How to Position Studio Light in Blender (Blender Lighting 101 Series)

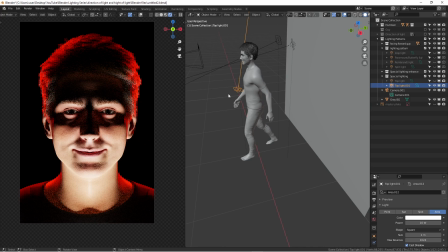740s
There are simple reasons why we also don't use this type of lighting in the photography world,
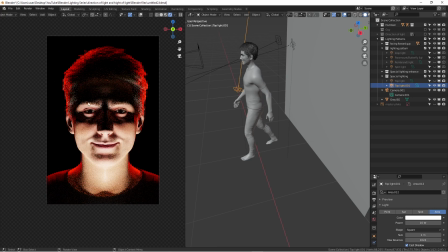747s
because nobody really want to be photographing this lighting. In human natures, we are
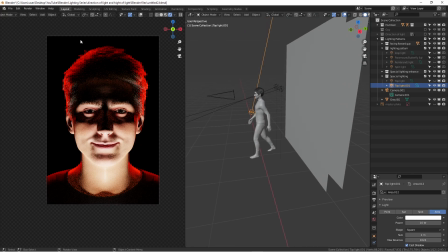754s
often every day we are seeing light either coming from the top in the entire room, the lighting from the top, or the lighting from the sun. It's always from top to the bottom. Very rarely to see the light is coming from the bottom to the top.
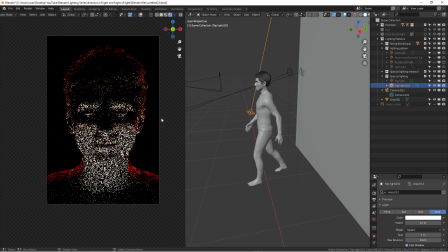770s
That's why a lot of horror movies and posters are trying to produce in portraits to utilize this type of light.
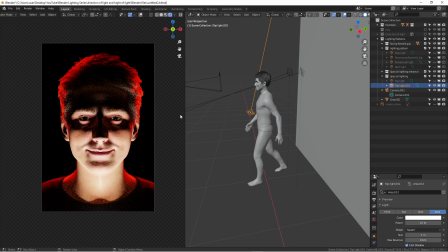778s
It's because it looks very abnormal, it's very unique, very different. So that's why you think about it, we didn't change the expression. Right now with this lighting, this expression, this smile, just can be looks a little bit creepy, don't you think?
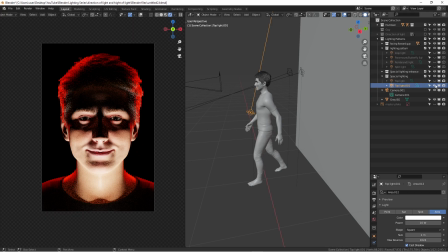794s
Yeah, that's the power of lighting. So here's that pretty much what I can show you.
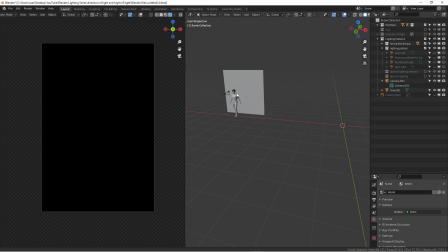803s
Everything about this lighting series, I really want you to let you guys to understanding all these differences of each light.
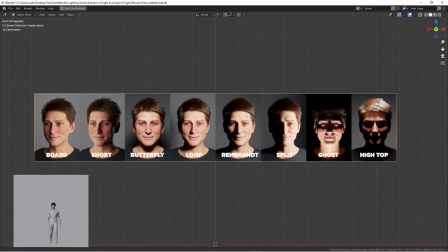817s
It can actually changing the way how you think about
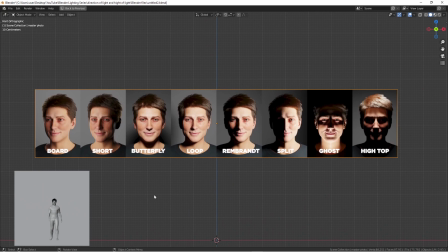823s
characters and how you telling a story just using lighting. You don't necessarily need to match these names with this type of look, but I really want you to be aware lighting positions are another very important factors that when you're using lighting, not just about lighting qualities,
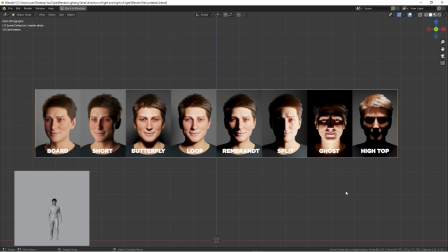842s
not just about how big is the light source. It's a lot of time it's just about how you use a light, right? So cool, right? I'm always a big fan of lighting, and that's why I'm a photographer. So I'm hoping this tutorial is going to help you,
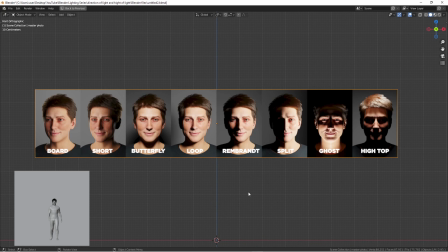857s
and I'm really hoping you understand the studio lighting a little bit better in a different perspective. Okay, again, thank you so much for watching, and welcome you to hang out on my Instagram or social media.
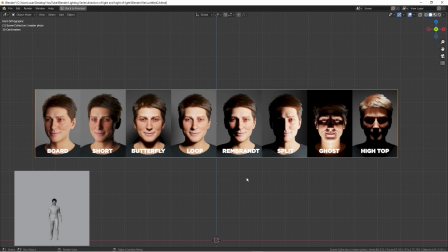872s
And if you have any questions, please leave your question in the comments, and I will see you in the next video. Bye.